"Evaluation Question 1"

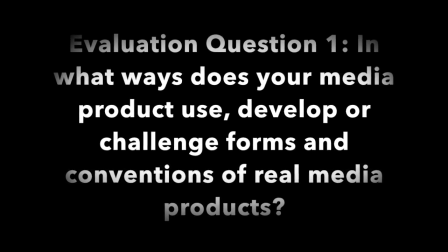0:00 Evaluation Question 1. In what ways does your media product use, develop or challenge forms and conventions of real media products? Once we discovered which genre to pursue, we researched into the conventions commonly placed with social realism.
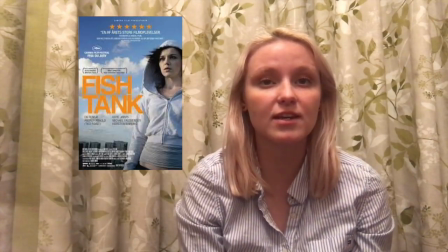0:15 Looking at films such as London to Brighton, Fish Tank and Albatross, we noticed many similarities between them.
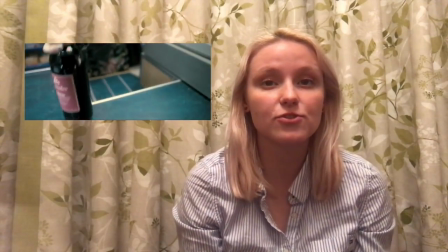0:21 We discovered that many recently released social realism films have female protagonists and
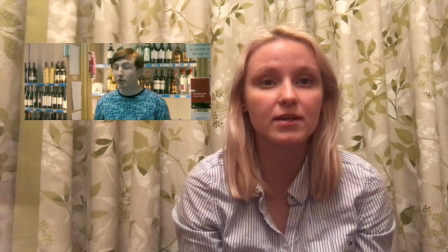0:26 explore themes like sexual exploitation of women and girls and patriarchal expectations.
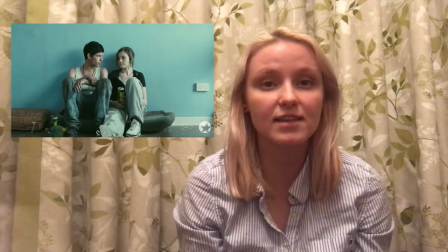0:31 Not only does this voice the feminist issues still prominent in today's society, but also demonstrates females' ability to fight against these problems.
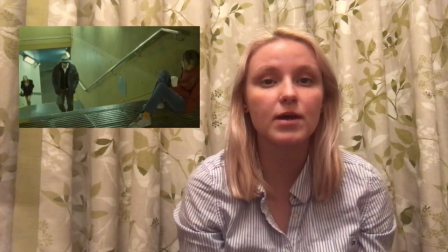0:39 London to Brighton, for example, starts with a young teenage girl who becomes independent in an attempt to escape a previously unstable home.
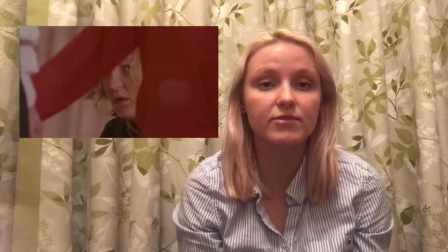0:48 However, along her journey she faces adolescent sexual assault and severe death threats and harassment, highlighting more issues in a brutal world. In our own trailer, we put together a series of establishing shots that would convey the female
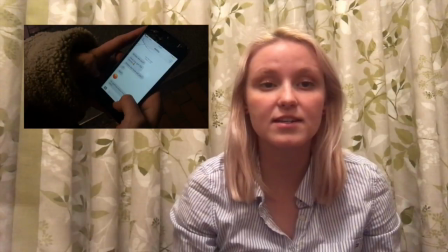1:01 protagonist's newly found independence in an attempt to escape a life of poverty and hindered potential.
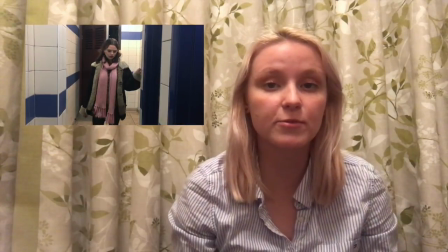1:07 It is evident from the dark, ominous atmosphere we created when filming in a low-lit street that she is entering into an even worse struggle. The narrative of our piece is about a girl battling poverty, prostitution, the struggles concerning females and working class people. Social realism appears to follow a particular narrative whereby the protagonist is faced with the struggle to start with and then attempts to improve the struggle in their life, but ends up being involved in what is arguably an even worse experience.
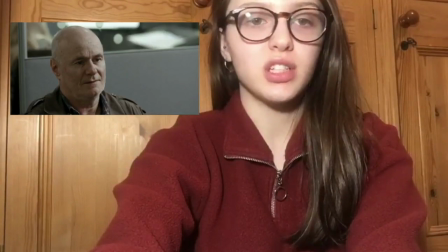1:31 In I, Daniel Blake, for example, from the start of the film the main character is denied employment and support allowance and attempts to improve his situation, but he is led into a spiral of worse situations until his eventual death at the end of the film. This forces a dark perception of real life on audiences, as social realism often does.
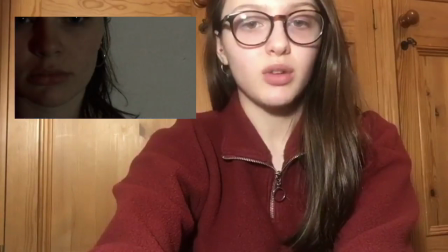1:46 We try to convey this in our own trailer by including short clips of the girl receiving threatening texts from her pimp and a more uplifting clip of her in a feminist protest crowd. We wanted to expand our target audience to those with strong feminist opinions, therefore we developed our narrative in this way, which added an alternative look on her situation. Like in many other social realism films, it is up to critical opinion as to whether the ending leaves the audience with a sense of hope or brutal reality as shown by the negative ending. Many social realism films include humour within serious topics. We decided not to include this in our trailer as we believed that this would deter the audience from the emotional investment in the film. When building tension within our trailer, we were particularly inspired by the theatrical trailer for The Girl with the Dragon Tattoo.
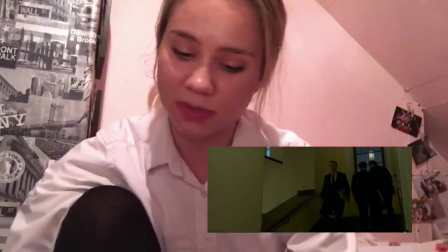2:28 We especially liked the use of slow fades between shots to begin with, which gradually sped up.
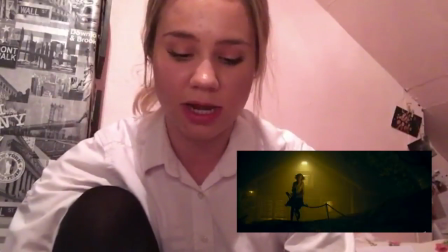2:34 The increased speed conveyed more emotional stress and struggle within the trailer. This was well suited to our storyline and social realism genre. Social realism films often make use of everyday locations for their shots rather than big budget studio sets.
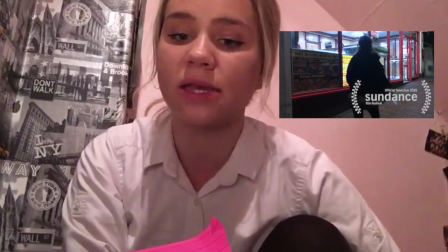2:49 Therefore, we decided to check out and carry out location recce's on areas that we were all familiar with and that created a feeling of normality for the audience.
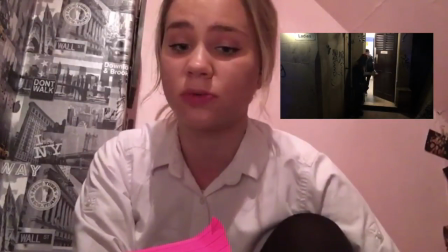2:57 For example, the streetlight scene was shot in our local town, Tunbridge Wells, and we didn't change anything in the shot to keep it as natural as possible. This emphasised the idea that anyone could experience this situation. When creating our poster, we once again looked into the typical conventions and experimented with minimalist and theatrical posters.
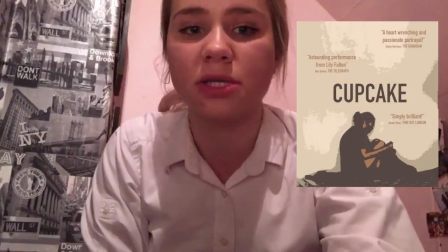3:16 All posters included Cupcake, also known as Harriet, the protagonist within our trailer.
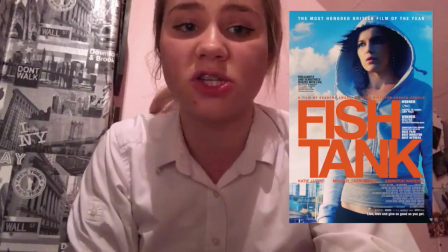3:22 This was inspired by the posters for Fish Tank, as Kate Jarvis was the main feature.
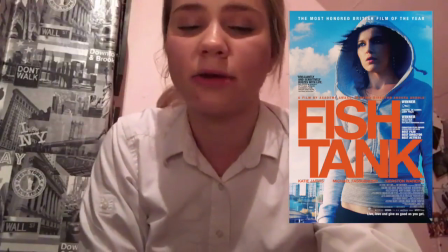3:27 The Fish Tank posters also included a lot of text, critical quotes, who the film stars, producer names and more.
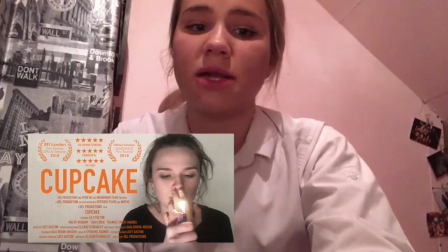3:35 To ensure ours looked professional and not amateur, we followed the template of this poster.